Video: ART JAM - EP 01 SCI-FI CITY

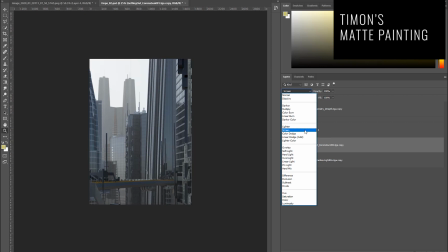[21:34]
okay so from there I just took the 3d look as did and try to match it with the mood and the ideas we had when we did the
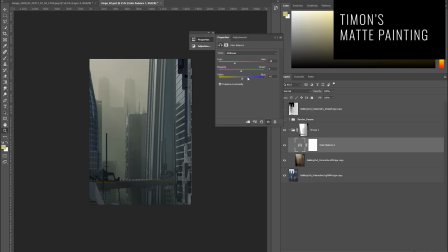[21:42]
review as well so I what I really like is oh everything looks so dystopian but by just supplying a bit with light we can bring
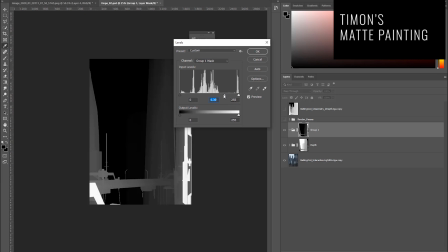[21:49]
back this hopeful feeling so that's really what I was going after
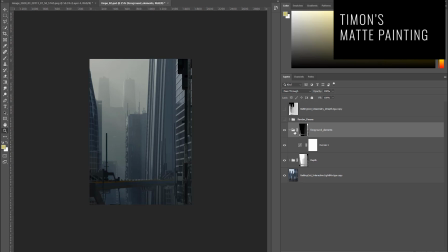[21:54]
so here you'll mainly see me playing with depth because my main intent on
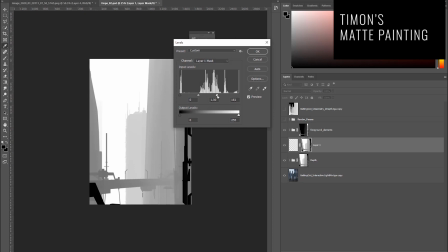[21:59]
this one was you know getting my values right first and then getting some interest and some
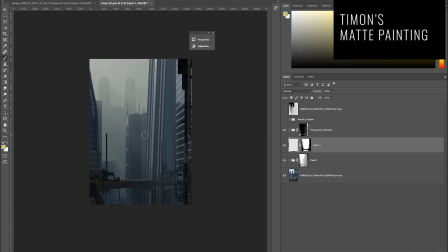[22:04]
creating this depth that's gonna really make for a nice atmosphere and just give a sense of distance as well also i'm gonna try to separate the bridge from the rest of the elements which you'll see in a bit
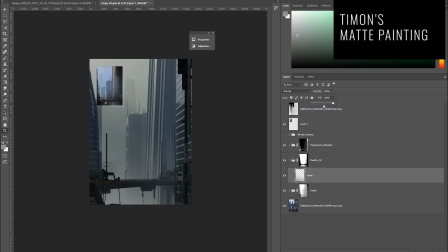[22:20]
i think uh one of the nice things i mean we love who doesn't love to play with this right is the fog it's one of the
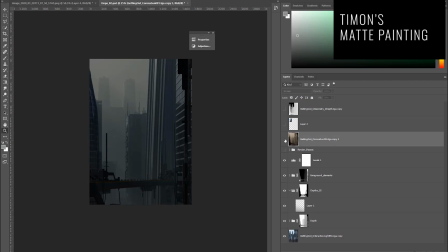[22:28]
nicest things uh to play with and one of the big errors that i see a lot of times is that people think that fog is white and it's
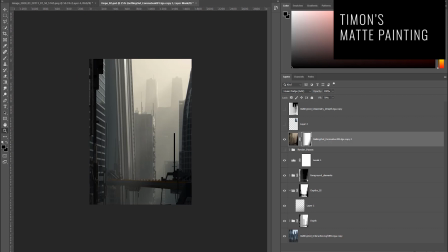[22:37]
uh it's pure white it's not fog is actually you know it's particles in the air that create this density and that density then reflects around
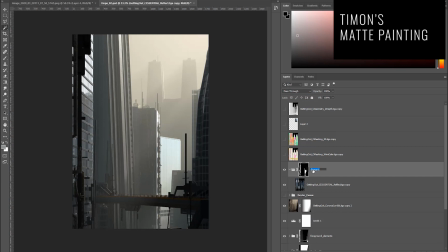[22:45]
the particles of light you know this has all this scientific part which i'm not like a pro but um it has this reflection of particles
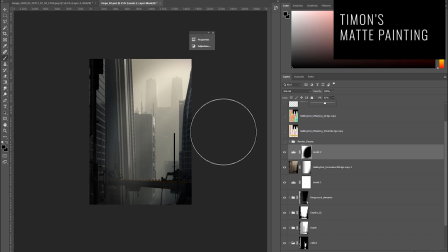[22:55]
and light so it becomes kind of almost like a mass of a certain color depending on the atmosphere etc um but i think you your take was quite cool and it had this kind of hopeful feel i think when i take it i go a bit more diastopian but yeah my
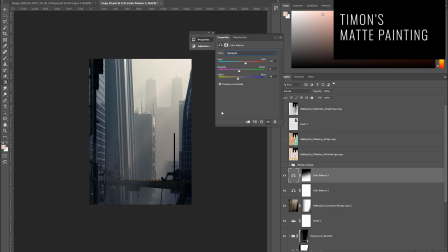[23:12]
main intent here is really to what i always keep in mind is to lead the eye and by you know using what the light is pointing to where it's pinging
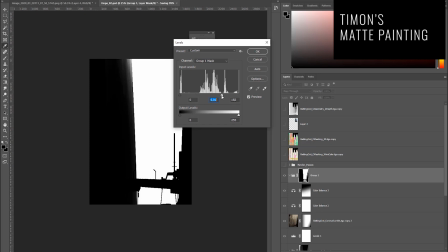[23:20]
what parts are dark what is actually really lit that is really gonna help you lead the eye on your visual
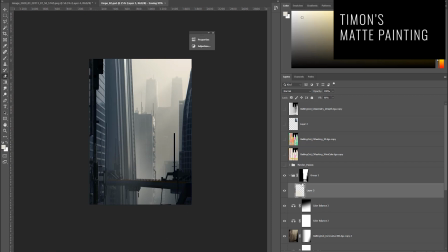[23:27]
and i think it's actually really fun to start one myself and then pedro takes it over and does his own version because really gives you know a different take from the artist and I just love seeing that I've seen that all over the internet as well
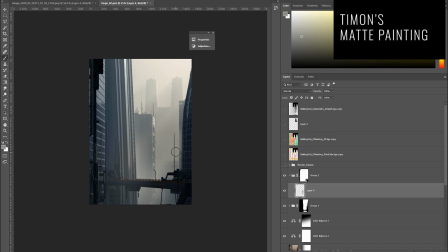[23:41]
and it's always so fun to see you know the different takes people have on the on the on the same base or just on the same concept or idea
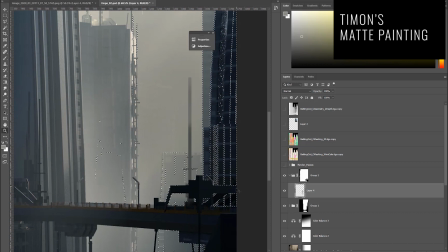[23:48]
that's what we do all the time right like yeah a lot of reviews and sometimes it works and sometimes someone is stuck and you change it over
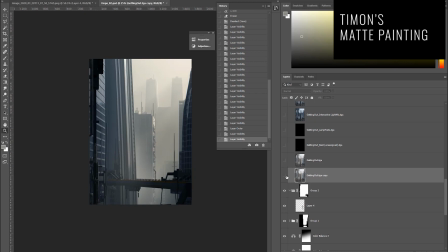[23:57]
yes that's yeah the thing is like most artists there gets really personal on their own visuals and they don't take you know criticism they don't they
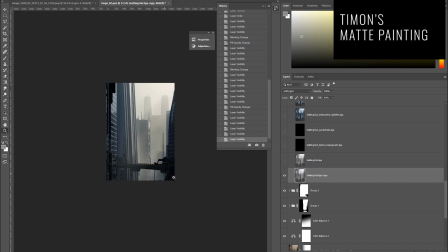[24:05]
don't accept any um anyone else saying anything about what what you know their walk or what they're coming up with and i think that's actually really not
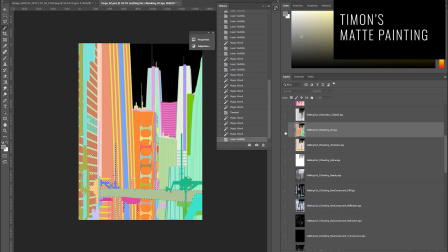[24:13]
helping you if if uh i think this type of mentality is really not gonna help you um move forward and you know accept what you're doing
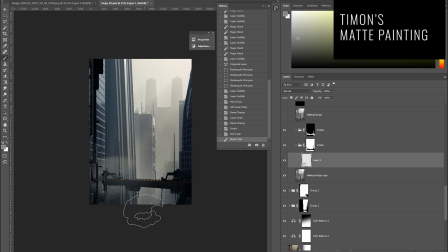[24:22]
wrong understanding it and just trying to get better and sometimes if someone is doing another painting for that well that's actually um not that bad of a thing if i can add anything is this really shows how important that depth is and how important it is to to get it right because all
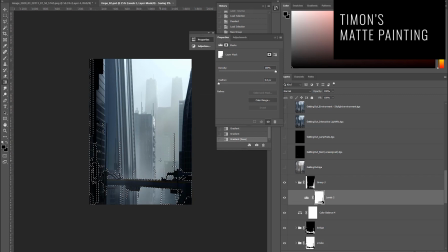[24:41]
you're doing here now pretty much is working on depth and this is what makes the image and it's something we often can see people
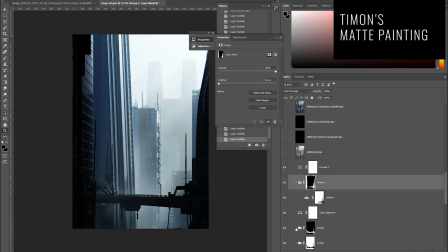[24:50]
get the depth wrong all the time and it's very easy to do it and it's
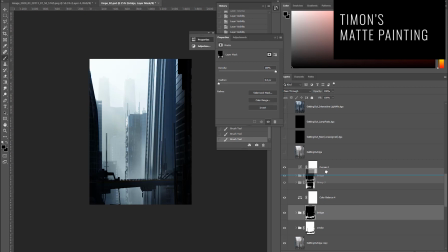[24:54]
very easy to to get it wrong so it's good to take more time to actually work into it and try to really get it right and study it if you having trouble with it is to to really study it look at photos and
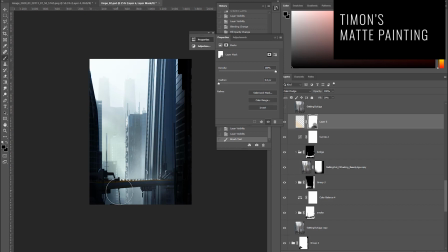[25:08]
try to understand how it exactly works because it's not as straightforward there's a lot of factors that come into it well the way
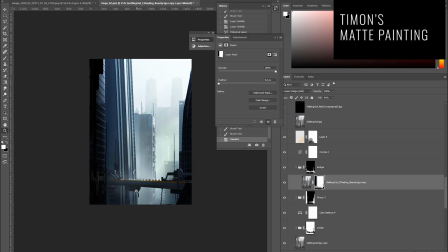[25:17]
I tried to do this one is to really get an overall mood and you know the overall image working and then working a bit meant to detail on the main
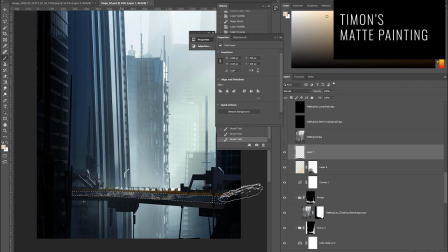[25:24]
area which is the bridge so trying to bring a bit more um of a touch and of some details uh on this area